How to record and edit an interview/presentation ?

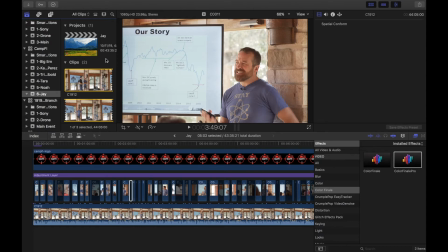244s
So here we are in Final Cut Pro X. So I wanted to show you that, as I mentioned, I was using two cameras and I let them roll the entire time.
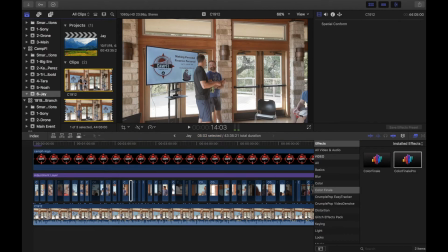253s
So if you see here, I only have actually two clips. So I had my clip that's the one that was set up on the tripod, that was including the presenter as well as the presentation. And so that's probably 30 minutes worth of it.
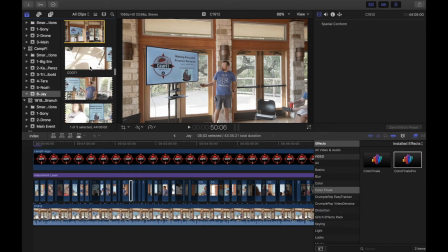267s
And then if I go all the way down, you'll see that I had my second clip taken from the other camera,
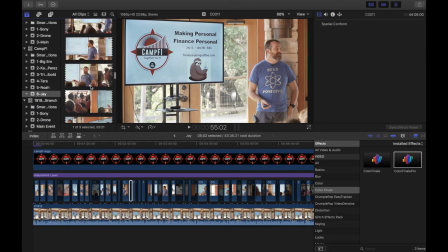275s
and that one was actually the one that I was using to take close-up shot at different moments.
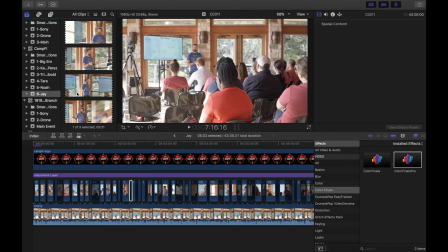281s
So I also would, include the crowd, I would get different angle of the presenter, and so on.
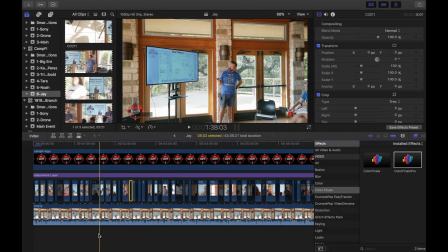289s
So you kind of get the idea. Once that was done, I put everything on the timeline. So the bottom here is actually my baseline. That's the one that is actually record it from the tripod, and that has the good quality audio.
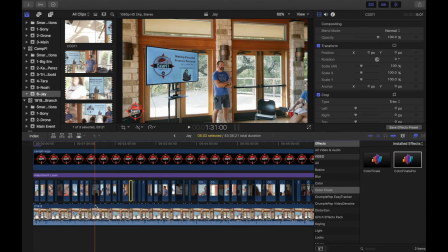304s
What I did is that on top of it, I just added the one file, which was the other camera. And once I got them, you have to make sure that they're really aligned as far as the sound. And once that's done, pretty much what I would do is that I would cut
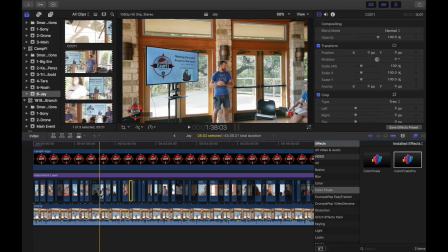324s
pieces when I decided that I wanted to go back from a close-up shot to the wide shot. In an intent to keep this video dynamic and interesting to watch, I kept going back and forth between one and the other.
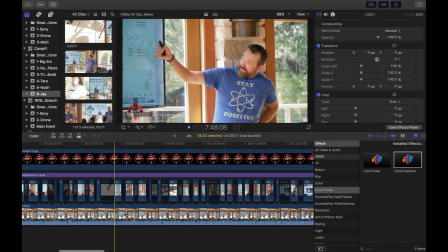339s
As you can see here, if you just look a broad view of the timeline, you see that I keep going back and forth from the close-up shot to the main shot. And so the way I did it is that I would just pretty much cut it, and then I would
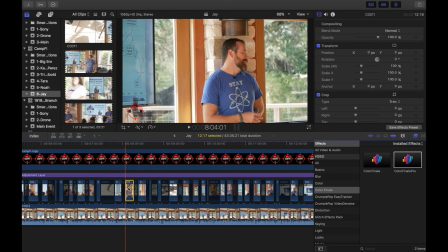354s
hide it using, if you select the clip and type V, you can pretty much hide it.
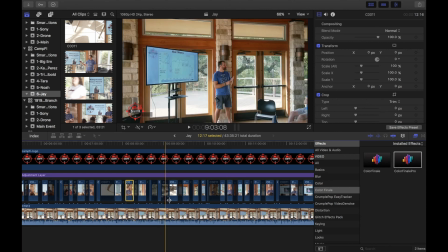360s
And that's what I did. And so I would just make my cut when I want to, and I would hide the clip in between. I could have deleted this clip. I just left them here because it doesn't hurt. But you kind of get the idea. And I did that for the whole length of the video.
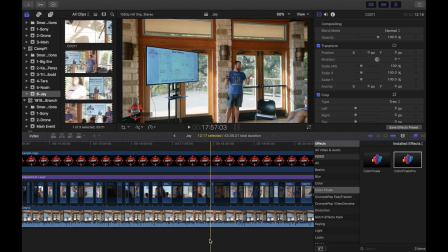375s
And that really kept it super interesting because you get all those different shots, all those different angles that you probably wouldn't have gotten if I had just used one single camera.
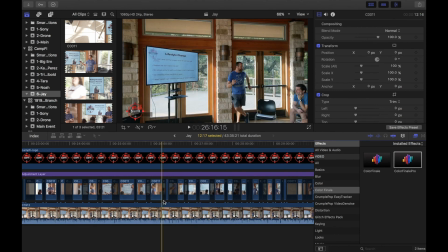389s
So that made it super fun to watch and interesting. That's a really good way to engage your audience because they will get
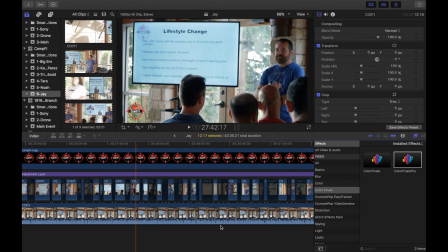398s
as much as what people got that day watching the presentation directly from the audience. So that's it for this week. I hope you got some value out of those tips that I shared as far as how to get the best out of recording a presentation and make it super interesting and fun to watch.
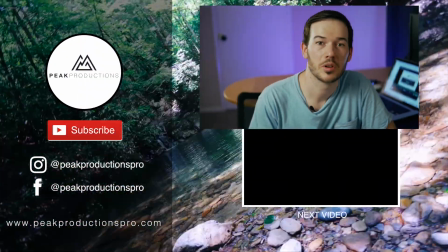414s
If you enjoyed this video, please consider subscribing as I will keep posting content of what I'm learning.
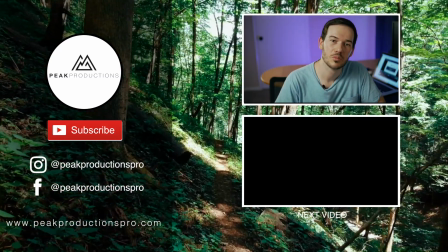419s
And I hope to see you in the next video. If you have any question, drop them below in the comments and I'll make sure to get back to you.
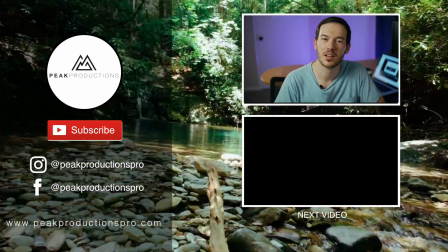426s
Thank you very much and I'll see you next week. Bye.